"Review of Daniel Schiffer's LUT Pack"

So, LUT packs can be honestly just a very frustrating buying experience. Everybody claims to have these looks that can make your footage look very cinematic and over the top and just super crispy, but if you're anything like me, I've had a few experiences where I've paid for LUTs, I've thrown them on my footage, and they look nothing as advertised. So today, I'm going to review Daniel Schiffer's Vintage LUT 2-Pack, which if you don't know, Daniel Schiffer is a Canadian filmmaker and YouTuber, and he recently just surpassed a million subscribers here on the platform. If you have watched any of his videos, then you'll know he has a very unique and creative and stylized look to his footage. And that in part is due to his color grading style. I paid for his LUT pack about a year ago or so, and I've used them off and on and in different situations and scenarios. And so I'm not going to review the entire LUT pack just because I think there are about 10 and I don't want to go through all 10, but I'm going to go through a few that I think are going to be the most useful to you. And by the end of the video, hopefully you'll have a good understanding of whether or not you'd be interested in the pack. So with all that being said, let's hop into Final Cut Pro and check them out. All right.
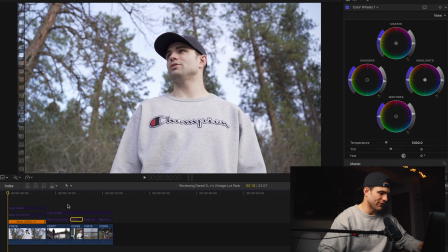1:13 So we're here in Final Cut Pro and I've loaded up five clips that I'm going to demonstrate these LUTs on. All of these clips were shot in my custom Cine 2 picture profile, which if you haven't seen that video, go ahead and check that out after this one. But this is a relatively flat picture profile, which is perfect because as far as I know,
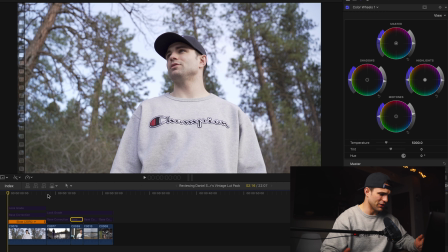1:33 Daniel Schiffer shoots, I think on Cine 4 or even maybe an S-Logs picture profile.
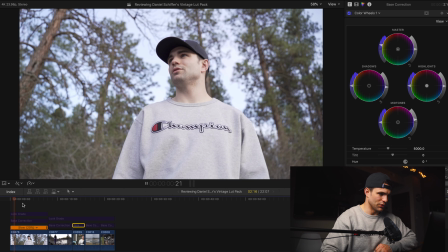1:38 So the flatter, the better. So this first clip is just a little 120 frames per second slow-mo of me standing in these woods.
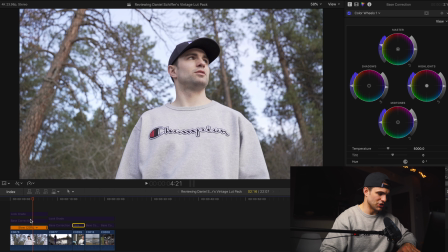1:46 And so what I'll do first is throw just a basic color correction on
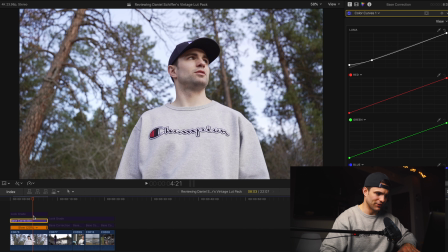1:51 nothing has changed too much here just add a little more contrast and a little more saturation and then on this next layer here
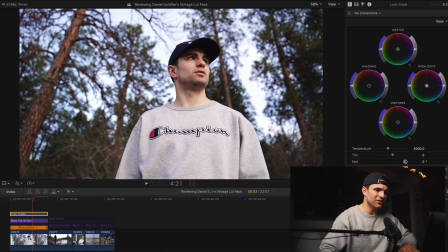1:57 is the actual LUT now this is going to be Daniel Schiffer's basic LUT that's the name of it this is by far I would say his most popular LUT this is the most featured LUT at least that I see on his channel
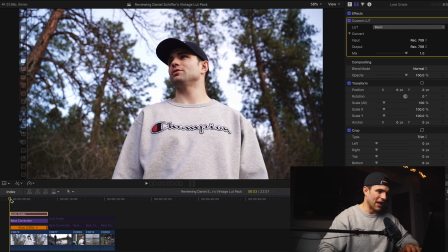2:10 and this is by far the one that I use the most out of his pack now one thing for me that's really important when it comes to LUTs is skin tones if have bad skin tones your entire footage in my opinion just doesn't look as cinematic or
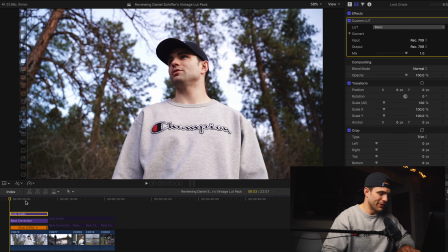2:24 clean and so if you're going to have people in your film in your video you want to make sure that the skin tones are looking clean and so as we toggle it on and off you can see that the skin tones really aren't affected at least the coloring of them are not at all by this lut obviously there's a little more contrast a little more saturation the impact of this lut
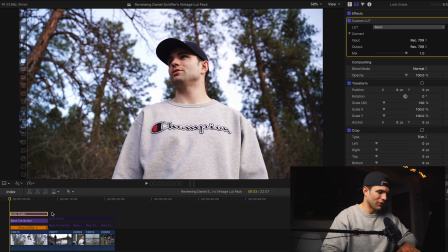2:42 is just pretty simple so that's obviously why it's called basic and let's just take a look at a few more examples of footage.
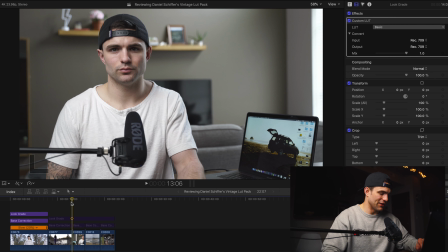2:49 Here's a classic, oops, talking head video that I did not too long ago. And again, I'm just going to add a basic color correction, a little more saturation, change the exposure and throwing on the basic LUT.
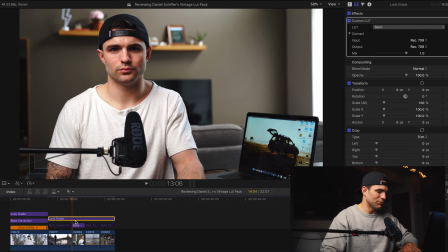3:02 I think that looks really, really good. And this is probably a better example of what the LUT does to skin tones. I would say if anything, it's made them just slightly on the red side but not it's they don't look unnatural whatsoever which
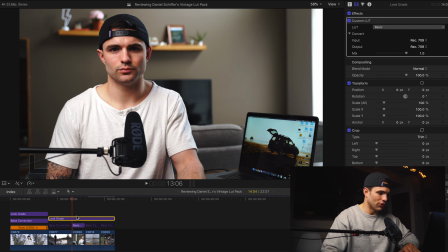3:18 i think is very very important and i think overall this basic lot just gives a very clean very simple look to your footage heading over to the next clip is just
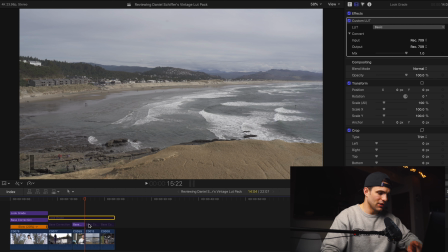3:28 a simple landscape video shot here now when i add my basic color correction here you're going to see a lot more contrast a lot more saturation than normal that's because for whatever reason this clip just shot incredibly flat.
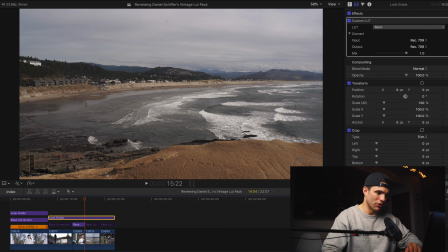3:41 So if I just throw the LUT on by itself, obviously you can see there's a lot more that needs to be done. So I went ahead and color corrected first.
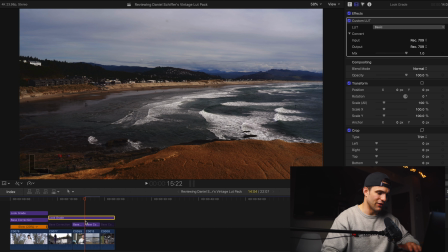3:48 Then once I throw the LUT on, you know, it has a really, really strong punchy look to it, which obviously you can reduce the intensity of this look if you want. I always keep my LUTs all the way on at 100%. But as you can see here on a landscape shot, I think it just looks really, really neat.
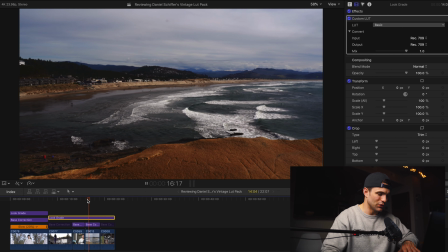4:04 It definitely has a vintage look to it, which is a really cool thing in my opinion.